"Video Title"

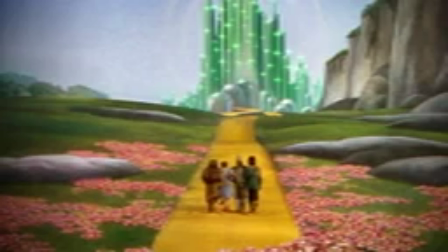13s
When most people think of matte paintings, they think of fantastical landscapes that don't exist in reality. This is a good chunk of our job, but there's no denying that. But the purpose of a matte painting is much, much more.
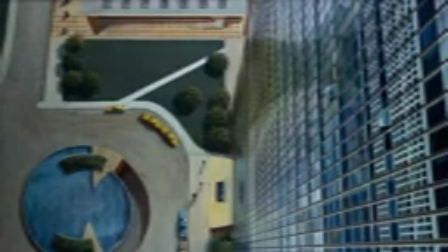27s
Painting the environment of a story is an opportunity to bring the audience closer to a story, to emphasize the emotions that the director is trying to convey. This painting is a great example of that, from Hitchcock's Vertigo, an establishing shot that makes you literally feel vertigo.
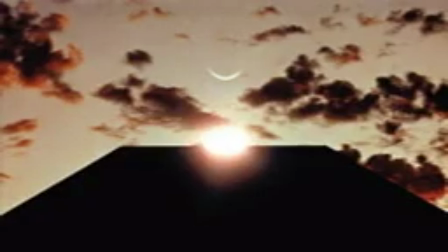45s
A painting can set the tone for a scene or an entire film. This painting from 2001 introduces the strange and bizarre style and mood that's going to be carried to the end.
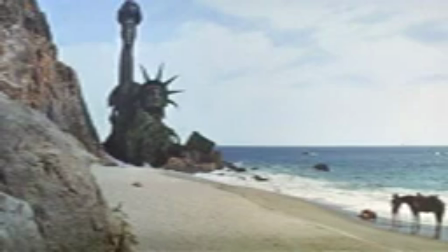57s
A painting in itself can be the climax of a film. This shot from Planet of the Apes, you don't need any dialogue.
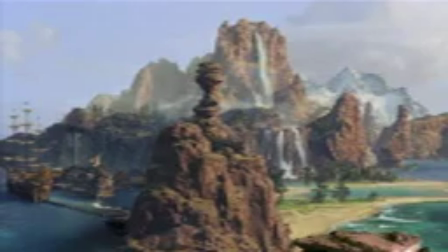63s
The image just says it all. And of course, creating a world so rich and vibrant that you want to go and explore it. This is a painting from Hook. You can see all the different parts of this island. It's almost like a map. Your eyes just dart around this painting looking for secrets and trying to soak in all the different areas.
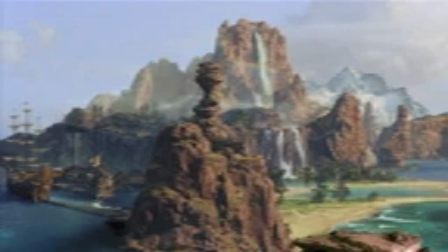82s
We haven't lost this, by the way. I'm not showing older paintings to say, ah, the good old days.
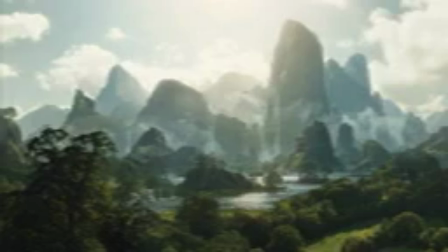89s
Here's a painting from Maleficent. It has that same feeling of being an invitation to explore a world. It creates the emotion of natural beauty and awe and establishes a world for a fairy tale to take place.
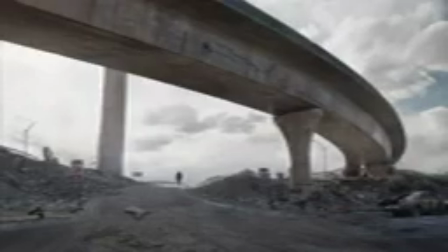102s
Here's a painting from Book of Eli. This painting doesn't just show you the apocalyptic world that Eli is in. It makes you feel his isolation and the death of everything around him. Also, if you haven't seen it, go watch Book of Eli.
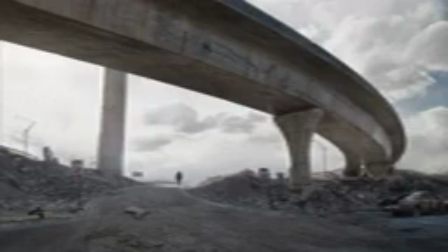116s
It's one of my favorite matte painting films of all time. The environments are just gorgeous and so powerful.
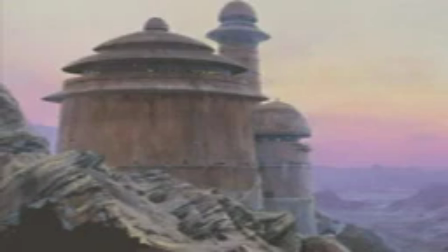125s
Don't worry, I'm not going to get through a show-and-tell of matte paintings without a Star Wars image or two. Why does the world love Star Wars so much? It's because we love the characters, Luke and Leia and Chewie and Han. But we also just love being in that world. When matte painting is used well, that world is brought to life.
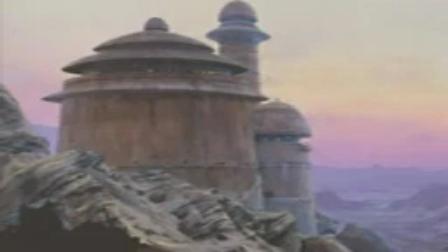144s
The decisions you make in palette, architecture, lighting, they evolve beyond just being a painting.
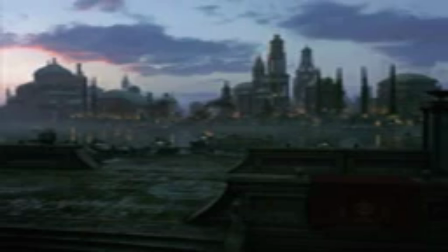152s
This is a painting for episode three, 20 years later, and it brings you right back into the world. All of your memories and all of your feelings you have when you watched that first Star Wars, they hit you like a bag of bricks when you see this painting on a big screen. So what is our role? Our role in film is to tell a story of a world.
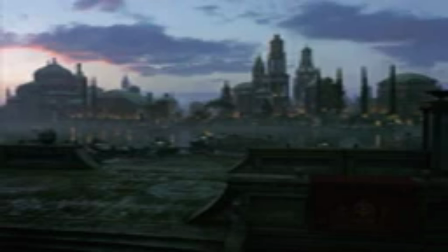172s
A lot of the time that reflects the story of the characters. Our role is an invitation to the audience to join us for the journey and a tool for the director to convey emotions.